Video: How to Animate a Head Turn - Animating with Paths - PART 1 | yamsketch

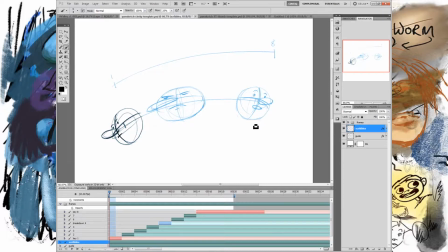(8:15)
Now, because these are special frames, because they show me where something starts and then ends, I'm going to give myself a note that that's true. And usually we call that a keyframe. So I'm just going to say key 1, right? And this will be key 8.
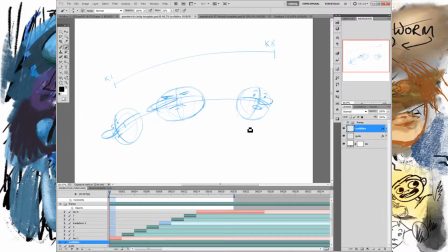(8:33)
You can do this any way you want, any symbol, any mark that makes sense to you. But basically, a keyframe is anything that shows the extremes of a motion or an emotion or a gesture. And it's the frames that really describe the animation and describe what's happening.
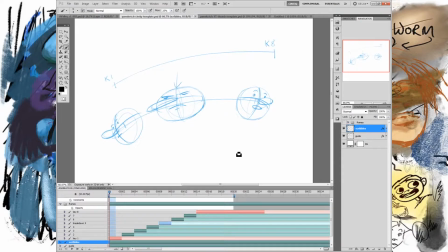(8:51)
Okay, so this frame in the middle, this frame is important too, because something wild is happening here, but it isn't really a keyframe. You could call that a keyframe, but it's not really a keyframe because it's not the extreme, it's in between these. But it is important because without this, without drawing this, no one would know to put this here, right?
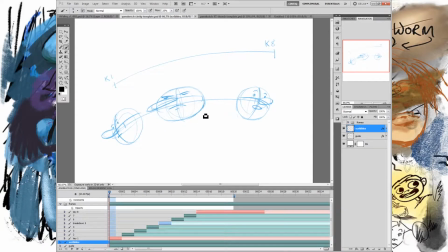(9:10)
This is called a blur frame or a distortion frame, where I'm distorting his features because he's moving so fast. If this was like live action film, it would be blurred. So I can't blur a drawing. I mean, I actually could, but I mean, if I'm just drawing it by hand and not using effects and stuff like that,
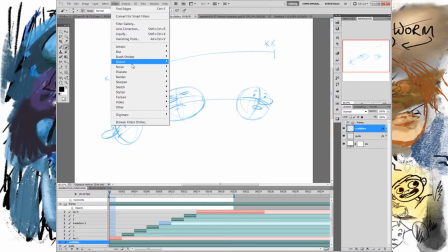(9:29)
I can't, you know, I'm not going to just go up to filter and then blur. I need to draw it distorted. So I'm basically taking the space of more than one face. I'm taking the space of maybe 2 frames of faces and drawing that into one weird face.
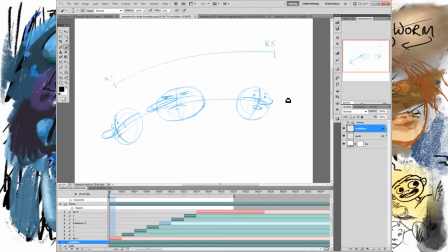(9:44)
And I'm also like elongating the nose along the path that the nose is taking, right? So that's really cool because these are where you get to draw the funnest stuff. You get to draw really weird stuff in these distorted frames where stuff really squashes and stretches and bends and stuff like that.
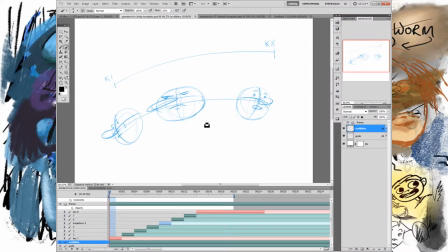(9:58)
And it doesn't have to follow any rules of anatomy when it's a blur frame, because you're just trying to get the effect of fast motion. And then that you really feel it, but you don't really see it. And so the point of this is that this is an important frame, but it's not a keyframe.
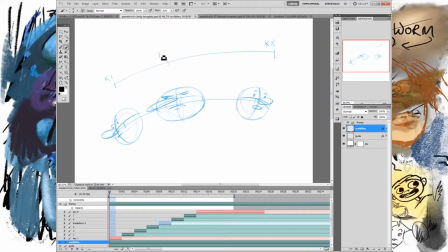(10:14)
So usually you call this a breakdown frame. So we can put BD or just B, or we can put break or whatever. Now we don't know what frame this is on yet, but we know that it's there. So I'm just gonna mark that. And then since I have 8 frames in total, I have 1 frame here, 1 frame here, and 1 frame here.
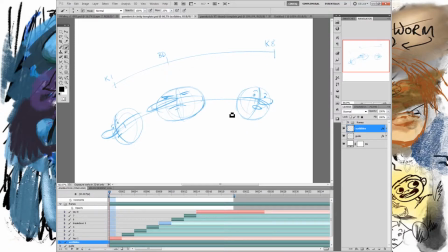(10:31)
So how many frames does that leave us with? It leaves us with 5. So we have 5 frames to play with. That's our budget. Our animation budget is 5 frames. And they have to go in here somewhere, okay?
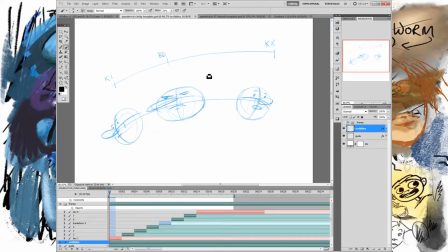(10:45)
Now, there's a tendency for people when they're starting out, if you have a line like this, and you have one here, and another one here, then what you want to do is like, oh, I need an in-between frame. That goes right there.
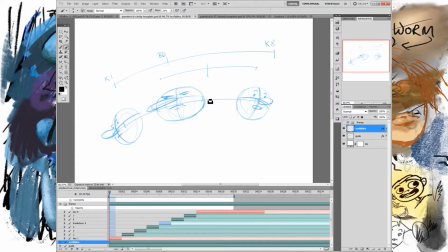(11:00)
So I like to call them, you know, some people call these tweens or in-betweens, but even that word is kind of dangerous, because if you try to put it exactly halfway between, then you get pretty bad animation,
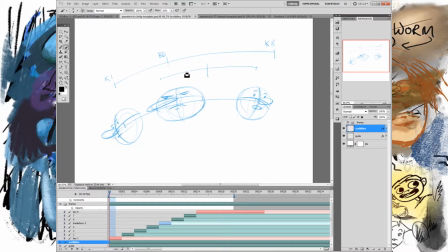(11:13)
because what happens is it smooths everything out and everything just looks like there. Now that one goes here, now that one goes here, now the next one goes here and here, and so on. And what you get is really flat animation that looks mechanical. Now you can draw that, and if you're drawing like and animating a robot or something that's moving really smoothly, then, you know, maybe that might make sense.
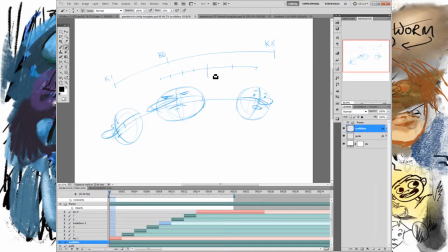(11:33)
But for most of the time, this doesn't work very well, because you don't want everything to be smooth. Like in real life, stuff has acceleration and deceleration, which means that it's either speeding up, which would be like this. It's little, then a little bit bigger, then a little bit bigger, then a little bit bigger, then a little bit bigger, then a little bit bigger.
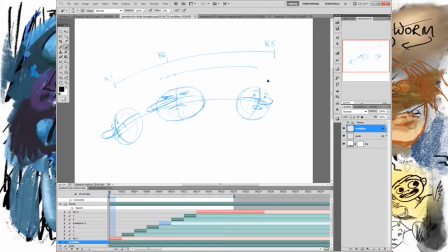(11:50)
So it's speeding up, getting faster and faster, or it decelerates, which means that it starts going fast and then goes, you know, less and less and less and less and less until it slows down, right?
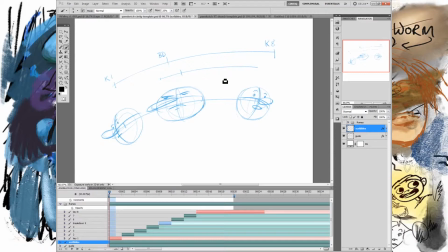(12:02)
So most of things are accelerating or decelerating, including, you know, your body when you're moving, which is why you don't usually want to just split the difference. That generally doesn't work well. So what I recommend doing is, you know, put your breakdown frame in the middle-ish, but don't put it in the middle.
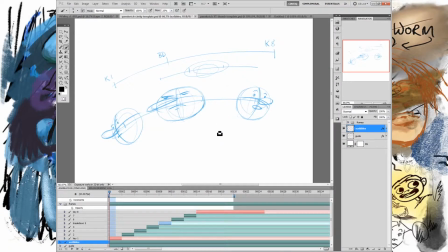(12:19)
Put it like over to that side or put it over to this side, and then it's just going to look more interesting.